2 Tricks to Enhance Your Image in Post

Like I said last week, more often than not, as low-budget filmmakers, we are very limited in gear, locations, and pretty much every other resource. So today, we are taking a look at some more things that you can do when you find yourself in a tough spot, specifically when it comes to your visuals.
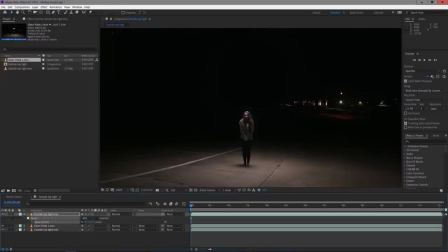0:17 Now, last week, we showed how to remove lights or light a night scene with just one light, but today, we're taking a look at what you can do to add interest to a bland shot.
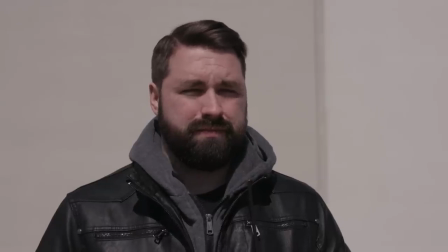0:25 Take this shot, for instance. It's just a collection of all the things you usually would not want to do in camera.
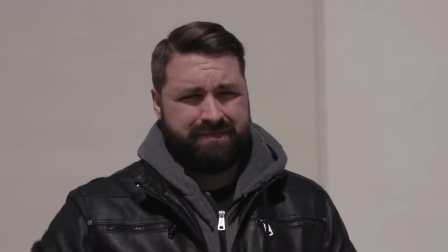0:31 You have your talent right up against a wall, which is a white wall, and our light is coming directly behind the camera, making everything that much more flat. Now, our light here is the sun, so we can't move that. So of course, in this instance, the best thing that you can do is move your talent.
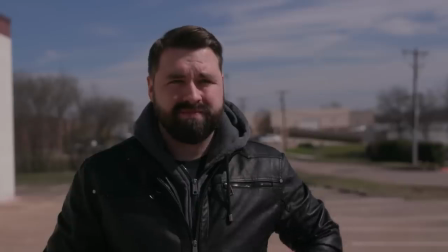0:46 Shift them away from the wall and find a background that gives you more depth and color. Plus, here, we are putting the light on the side of our talent, giving us a much more pleasing look.
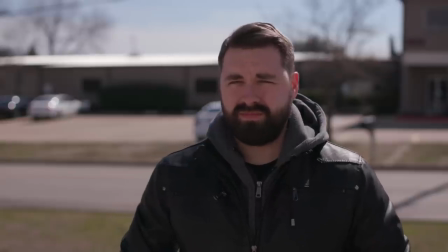0:56 Or we could also put the sun behind our talent, giving them a nice backlight.
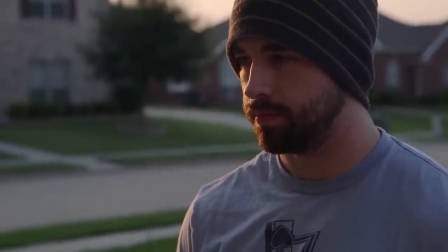1:00 And like I've shown in some older episodes, this is a great way to light your talent by putting the available light behind them and then using a bounce to cover the front of them.
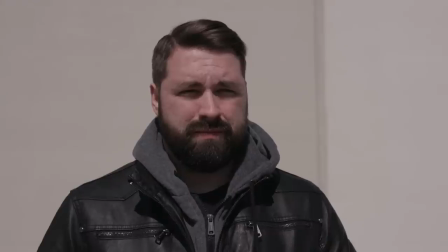1:09 But here, we didn't even need a bounce since that white wall from this shot is right behind the camera, so that acted as a bounce and we didn't need any more gear. The point is, your number one goal should always be to get the best possible image in camera on the day. There's almost always something that you can do to make sure you don't end up with a shot like this.
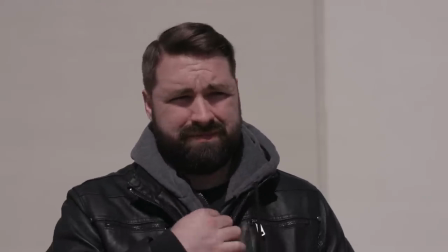1:28 But there are those times throughout my career where I've had no choice due to our time or resources, so I had to accept the shot that I knew I would have to try to make better in post. For instance, take this shot here from Ballistic.
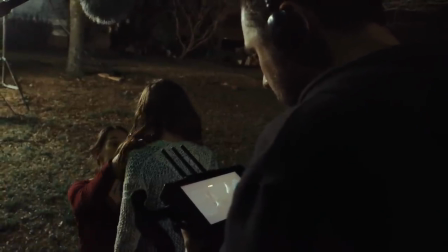1:40 We literally had about 5 minutes to get all of Cambry's performance done before her time was up due to laws around working with minors.
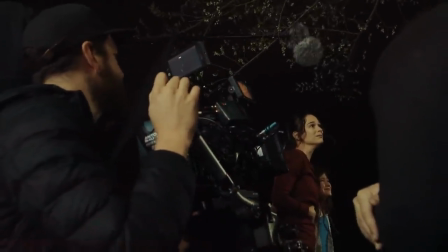1:47 So we didn't have time to adjust the lights or shift things around that we would have liked to do to get a more finished look in camera.
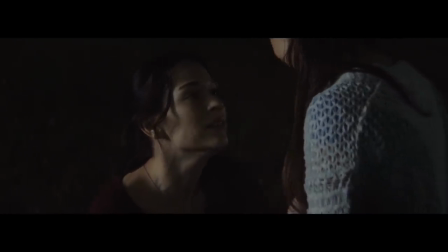1:54 So my DP Chase and I just had to live with what we had.
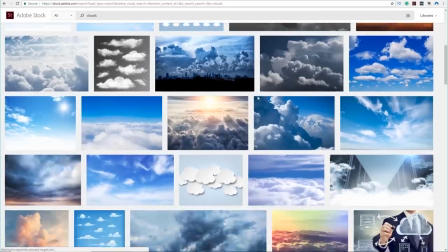1:58 So in post, to help the shot a bit and keep it from feeling too flat, we put in a subtle night sky to add some depth. I've done a lot of sky replacements for this exact reason. It's one of the easier ways to add more depth and polish to your exterior shots. But there are other creative things that you can do in post to shift the feel of your shots or accomplish the things you couldn't on the day, like with this shot here, which originally looked like this.
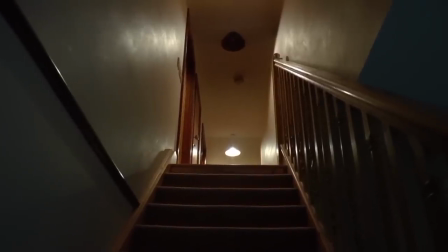2:20 This one is from Thompson, and his original shot isn't bad, but it wasn't the feel that he wanted for the shot. And since this shot was filmed using only existing lights at this location, and there wasn't time or gear to get the colors on the day, he had to make the look he wanted in post,
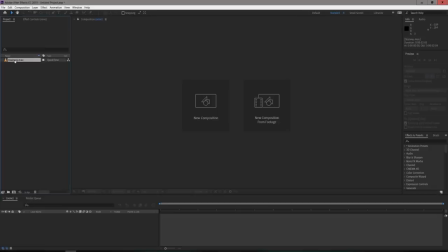2:35 which was this creepy, nightmarish horror film kind of vibe. So first, with the footage in After Effects, he's gonna start by tracking the footage. Since ours is a moving shot, if yours is static, I mean, obviously, you know, you don't have to track it. Really? You don't have to track a static shot? I realized, but then I was stuck in the sentence and it's just, I couldn't, it was, I just commit or, you know.
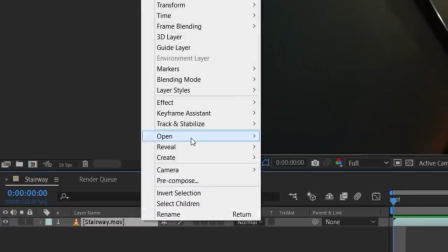2:59 Or die. But for us, we'll right click the footage and go to track and stabilize, track camera, and let it do its thing.
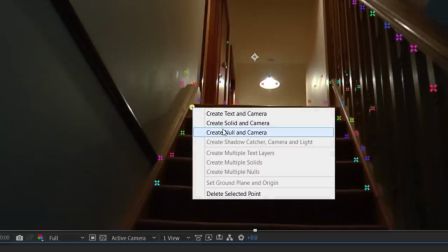3:05 Once that's done, select a tracking marker, right click and create a null and camera. After Effects camera tracker does not always get great tracks with some shots.
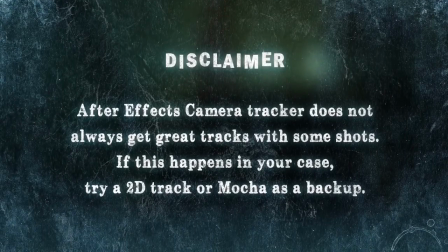3:13 If this happens in your case, try a 2D track or Mocha as a backup. Now we have a 3D null track to the footage.
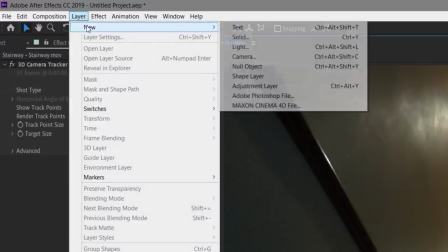3:18 So go up to layer, new, adjustment layer.
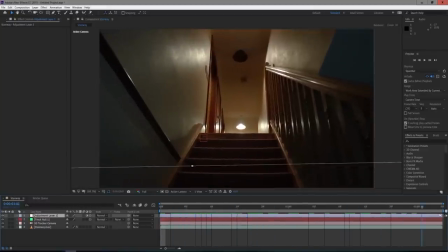3:20 Turn on 3D for the layer and you see with ours, when we scrub through, the adjustment layer is close to the camera, but of course, each camera and track will be different.
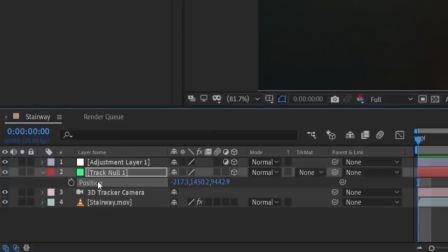3:29 Now with the null selected, hit P on your keyboard, click the position and copy it. Then click on the adjustment layer and paste it.
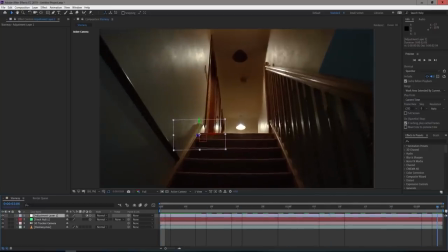3:35 Now the adjustment layer is at the same position as the null. Since in our comp, it's now far back from the camera, we will move it to the center of the frame and scale it up.
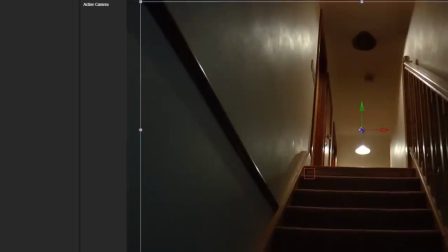3:43 Skim through the timeline to make sure the edges of the adjustment layer stay out of frame, change the scale if they don't.
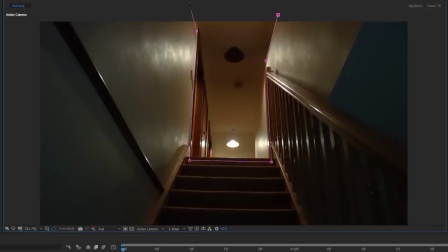3:49 With the pen tool selected, we'll first draw a rough shape for the upstairs like this, then we'll draw a new mask for the stairs.
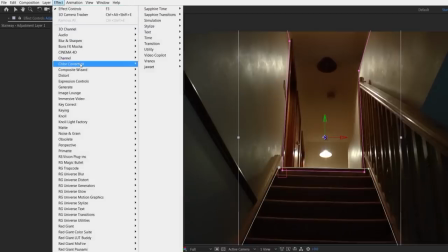3:55 Go to Effects, Color, Correction, Curves.
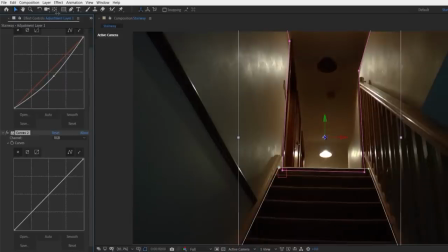3:58 For our scene, we will first darken the upstairs, then with the new curves, we'll tweak the contrast and change the color to red.